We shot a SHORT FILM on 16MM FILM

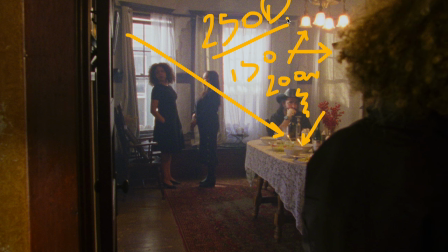So I wanted tighter green. I wanted that warmer look. And that's kind of why I went with that 250D. And I really like how kind of sharp it is. It's really, really nice for 16 millimeter. um and I overexposed this entire scene probably a stop as well that was kind of my rule of
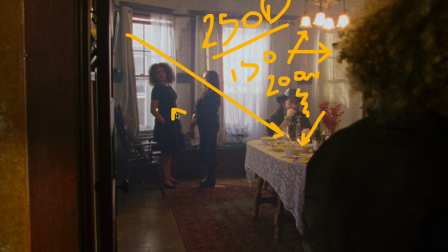thumb I was going between three quarters and a stop again just so that the shadows don't get all mucky here so it still holds detail like you still see her buttons in her black dress here and if
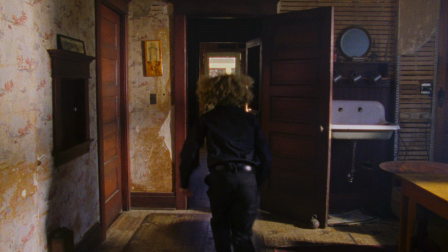I wasn't to overexpose it all it would get really mucky and broken down really quickly so I wanted to kind of keep the detail in here and then you see him run off I think we just had another Nanlux 2400B hitting the ground
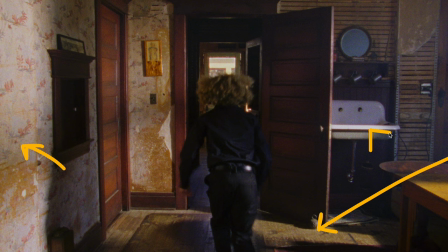here and just kind of creating this beautiful hard stuff on the wall and this beautiful hard stuff on the sink. That's all just from the 2400B coming through this window here. And Nanlux hooked us up so much.
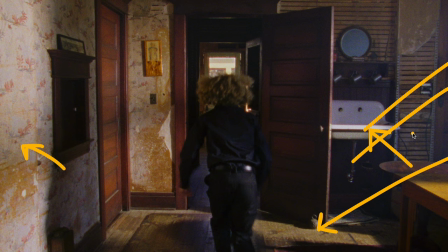They gave us so much equipment and their lights are incredible. Literally game changers.
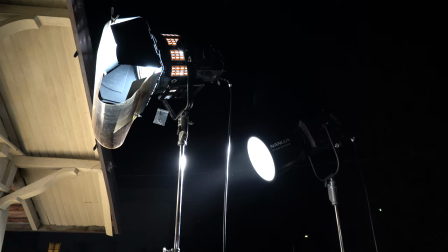The 2400B is like a 4K HMI, but it is also bicolor so it's like a 4k tungsten I believe as well so that was really
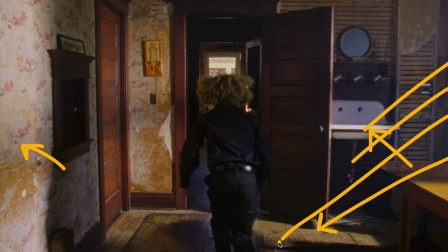awesome to get that tungsten quality light because we were setting all our daylight fixers to tungsten to get this warmer kind of daylight coming in because I really like how that tungsten-y daylight looks it's like a warmer daylight almost like a sunset kind of vibe and it just creates this warm glow which is
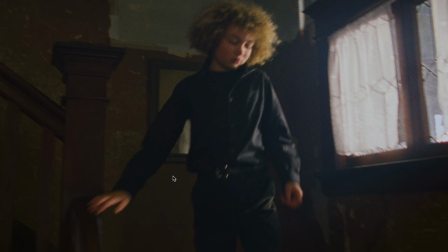so beautiful so here's the reverse shot of the whole thing and you can see right here that we We have no diffusion on the window here because we're not seeing out the window, but we have our 2400 just coming in nice and hot.
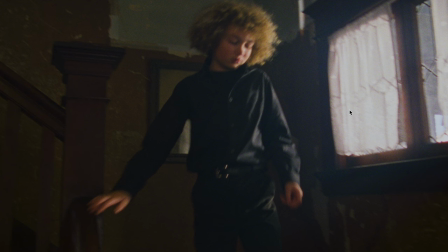And it's just, it's just edging him here on this side of his face. And that's the nice thing about 60 millimeter film. You can play hard light on their faces and just looks really good. It's not like digital where it feels too hard.
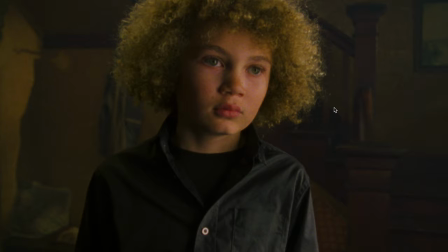It kind of has a soft blend to his face and it just kind of creates that thing. We added some haze here.
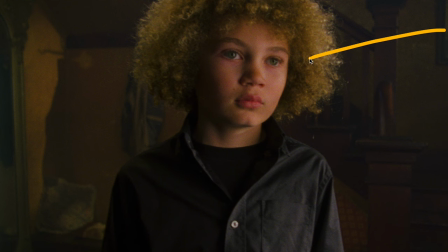You can see a little ray back there. and then here for his key light when he stops here we want to motivate it like the window
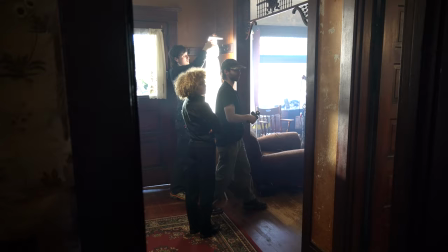was kind of hitting him so what we did we put a little tube right here a little titan tube and that is just kind of pushing and
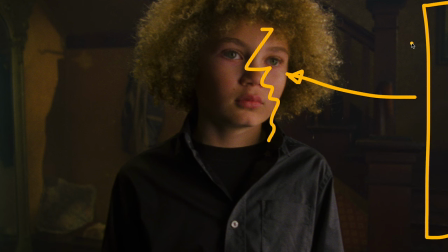creating this beautiful light on his face and you can see it's very soft we use these things called light socks it's like this diffusion that you put over the titan tube and you can see that the gradient of shadow on his face is super soft and just falls off really nicely increases eye
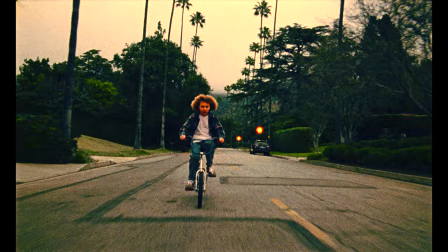light in his eye i love the eye light looks really really good there's actually a situation where we got to a location to shoot this biking scene
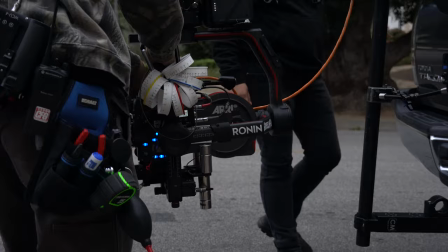and we had to put the camera on this black arm and the ronin 2 and that creates complexity to it it needs time to actually balance
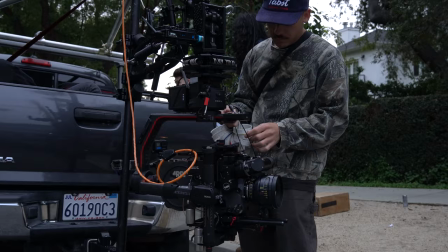everything and rig everything up to the truck and put all the monitors and everything inside the truck and get everybody organized to actually do
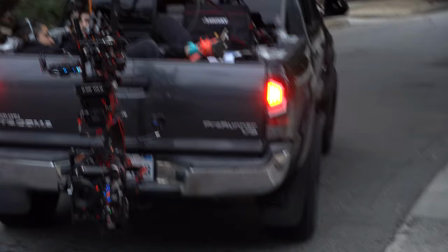the shot and we were running late to that scene because we had another scene and we were trying to cram in so many scenes into and so many locations into such a short day we only had like eight to ten hours I believe so we were dealing with this time problem and so we were running out of light unfortunately and so we were originally going to shoot this biking scene on 250d stock um to make it a little warmer but then we ran out of light and I saw I was like because I was always metering while they were balancing the Ronin balancing the camera I was metering the sky I was metering how much exposure i was getting on my face in the set that we were going to have him riding his bike and i was not getting enough light to actually overexpose you know three quarters to a stop over so i was like okay let's
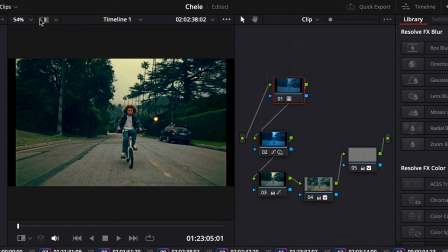load up a 500 t mag and we'll rock tungsten stock for this and i'll just grade it back in the grade which i did in this shot which turned out really good i'm okay with it being a little bit more grainy just as long as it's not underexposed because once it's underexposed you're kind of thank you so much to nan lux who hooked us up with the entire lighting package and also kesel camera for hooking us up with the camera package both